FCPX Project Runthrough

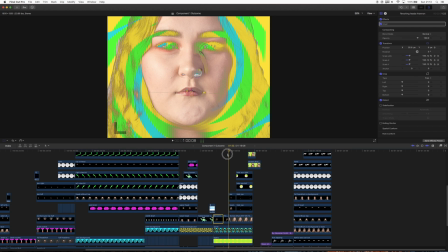And then it gets to here and it stops like right here.
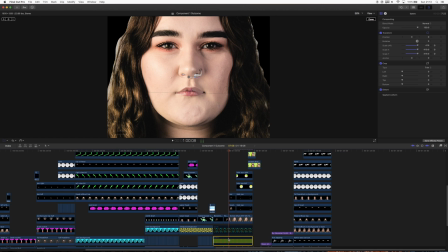If I just disable the background you can see that normally it's just Rian's face to be honest.
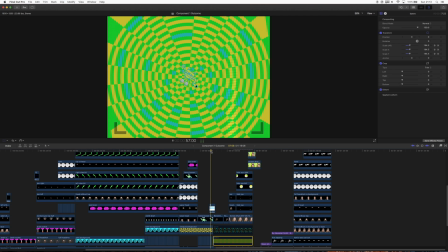If I show you this scene without the chroma keying. There we go.
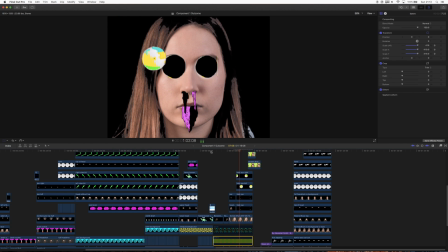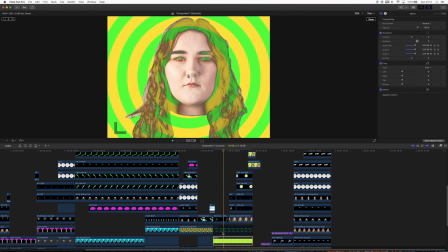Without it, it's pretty bland. It doesn't look awfully good because this isn't cut out awfully well,
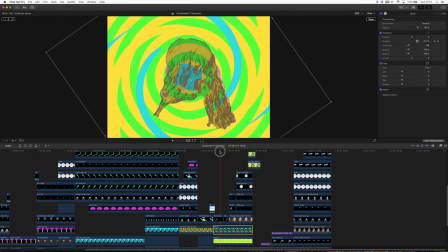but when it's all being keyed, it really fits in with the style. Sort of messy, like the rest of it.
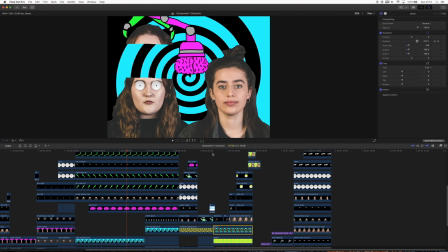I as a person can't really draw awfully well, which is why this style of very cartoonish, very childish, not refined art works really well for me.
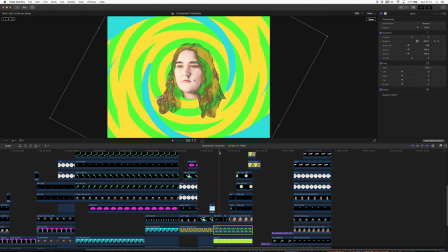It's all quite basic, very bold colours, black outlines. No straight lines, no shading, it's just bold. I mean, how many colours are in this entire thing? There's like pink and green, there's some blue.
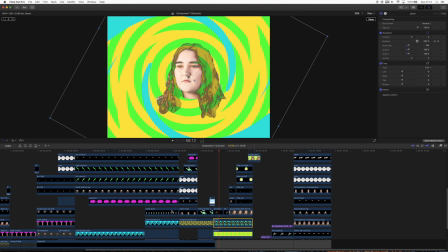Pink, green, blue and yellow, I think. Just about all the main colours in it. There's all the strobing but that doesn't really count. But for most of it, it's pink and green, with the introduction of blue and yellow towards the end. But yeah, that all works very well. I love how the art style all came together, um worked really well in the end so here like ryanne's head got very close um this was all sort of done in a very i i just did it as it came to me so like she came towards the screen and i was like something needs to happen there um so i split the head into
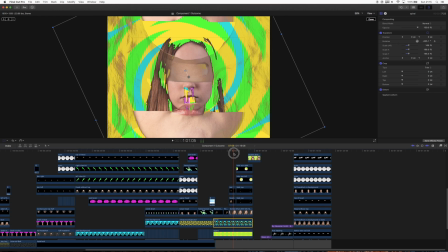two halves which then open up and we see the return of Kate's face. This is just a screenshot from earlier on which I then cut out in Photoshop and that has then been keyed in. Oh goodness, I did not mean to do that. What did I just move?
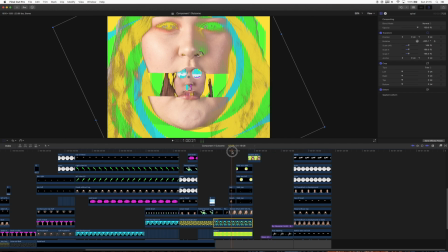Yeah, so Rianne's head, the bottom jaw. When I was doing this, originally I had it so that the line just went along here and kind of split the lips in half but I thought eh that's a bit
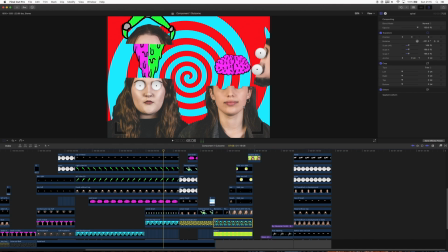that's a bit basic um so I sort of did what happened here um kind of took like a bit of inspiration from here where the bottom half of the eyes are just gone um originally I was intending to leave the eyes here and have the brain there but the eyes went
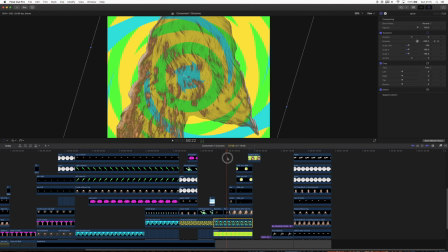up here and the same sort of thing happened here so even though the video itself is very strange there's then little things in it
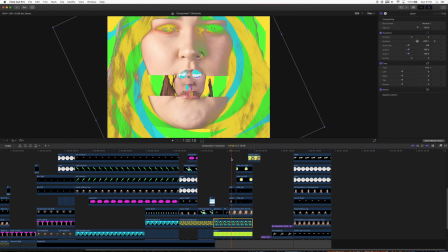which are also kind of that extra little bit of weird just to add in like some extra details which you may not notice the first time you see it which is why it's on a loop so that when you go to see it you can just watch it again and again and again and you can kind of pick up on all these little things so the head opens up of course as everything is keyed um the actual patterns in her eyes and things move well
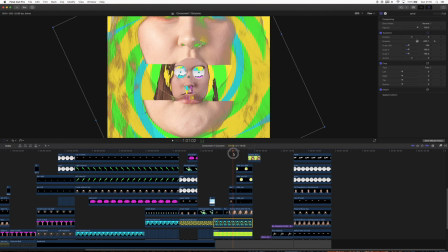they change as she moves and then Kate's face comes to here to fill up the screen and then I thought
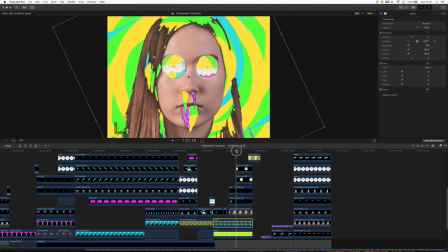how where are we going to go from here and then I thought well the eyes could sort of
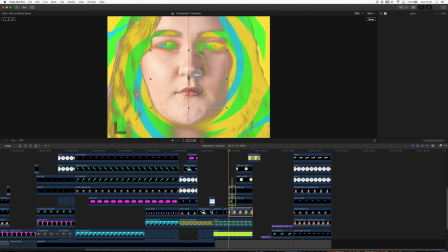open up wait let me just yeah so just going back to this key frame wise,
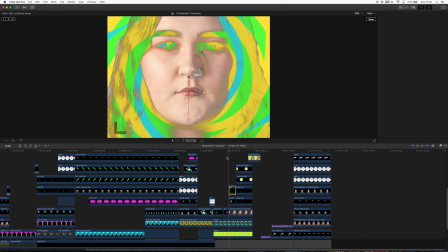that is just, you can sort of see it over here, there is the lower jaw so you can see the scale increases as it moves towards the screen and the Y position moves just so that it looks like the camera is going in through the mouth or that Rhiannon's head is coming over the camera, either way, just depends how you interpret it to be honest.
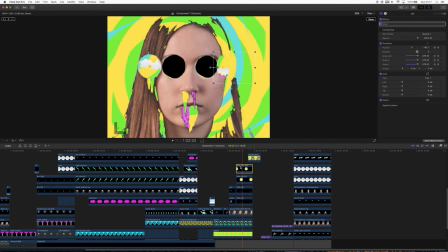So then here, this bit was just done, more keyframing, this one is done with the X scale factor I want to say, yeah so it looks like there's sort of a door opening towards the screen.
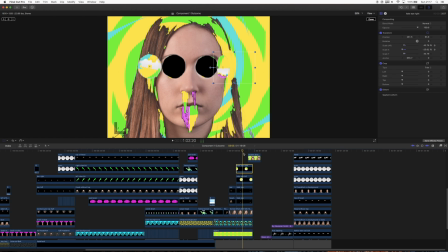The inspiration for this was sort of like portholes on ships. And then the other one is just rotating around a point like the halves of the head earlier.
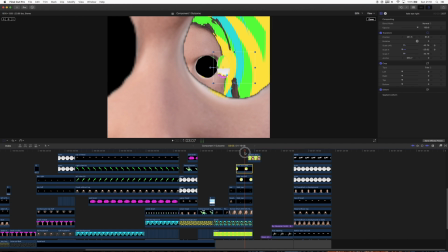And then here you sort of go in, you go in through the eye. Let's pop over here.
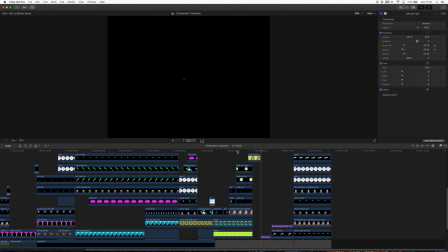So you kind of go in the eye and then there's like another one and then there's just the blackness here and then this is basically like a credits sequence.
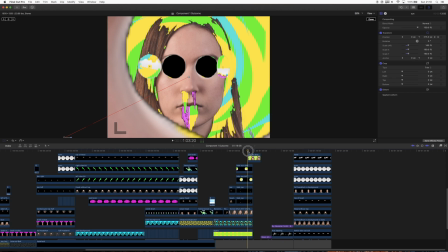So this is like the last one, this is the last part to it. I didn't want it to go on for too long. I thought like around a minute, I mean it ended up being what a minute between 18, 19. But yeah so these are just PNGs where the eyes are cut out so you kind of go in through the eye holes.
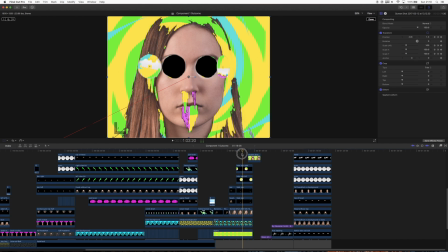I think these are screenshots at this point. Yeah it's not chroma keyed anymore.
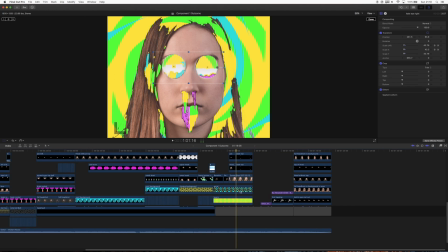So this is just one solid screenshot I want to say. Oh is it not?
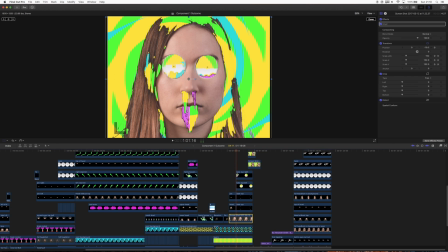Oh that's a surprise. Apparently it's not. Oh the eyes are. There we go. And then yeah these bits over here.
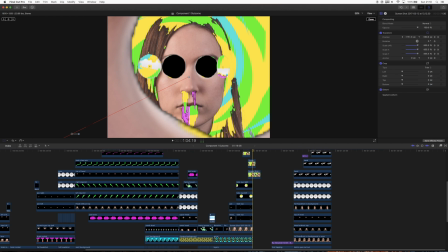These bits are just screenshots. So after this scene the background is no longer chroma keyed it's just solid just so that
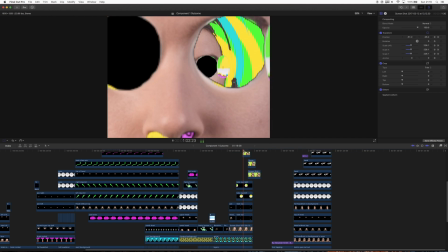the zoom effect can work because of course as you can see the background moves as well.
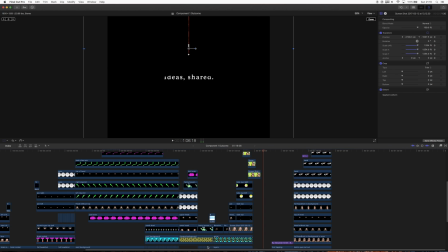So yeah it then kind of goes into this blackness you get I wanted to use sort of this like the eye transition idea from the first scene so ideas
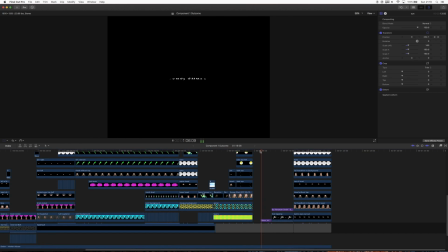shared comes up which is of course the name all done in the same way there's me yeah I thought I have a whole video so I might as well have a credit sequence there's me and
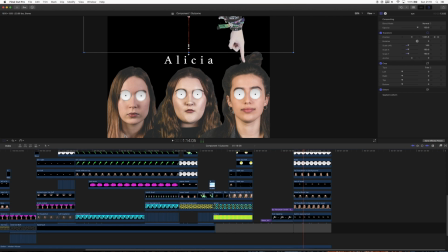then this is sort of a very Monty Python-esque with the hands I basically got to this last bit I was just sitting at my desk photography and I was like I need I need a photo of a hand pointing so I just picked up my camera that was next to me took the SD card out of my computer pointed
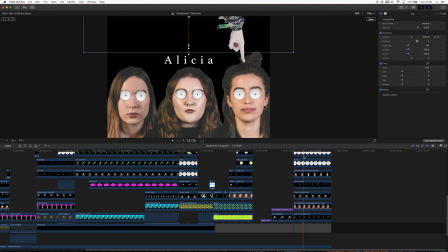took a photo and then plugged it back in cut it out in Photoshop and then just popped it straight in here and yeah so it's definitely this last scene with those hands is definitely a homage to even the right word a homage sounds ridiculous it sounds like
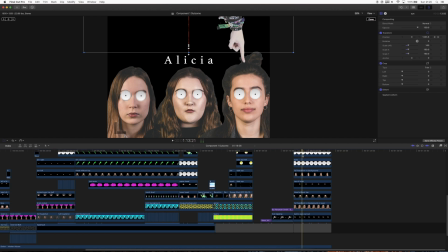a flower um sort of like in in the monty python films like the opening sequences you'll have um like those like cut out hands and stuff um sort of pointing at things and i thought it worked really well to
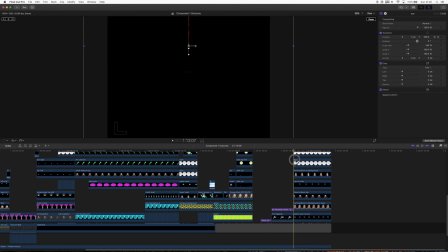be honest so yeah they just kind of like the eye closes on me
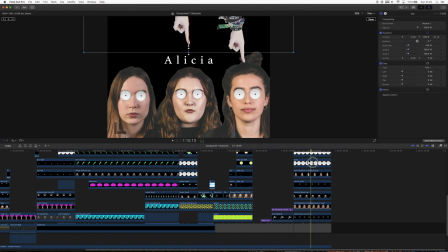then opens up on this so i just got everyone's names um that's everyone that took part in the project and then the eye closes there we go let me just
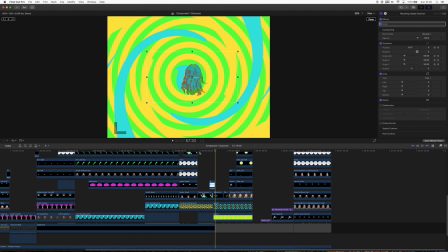run through those last scenes with sound and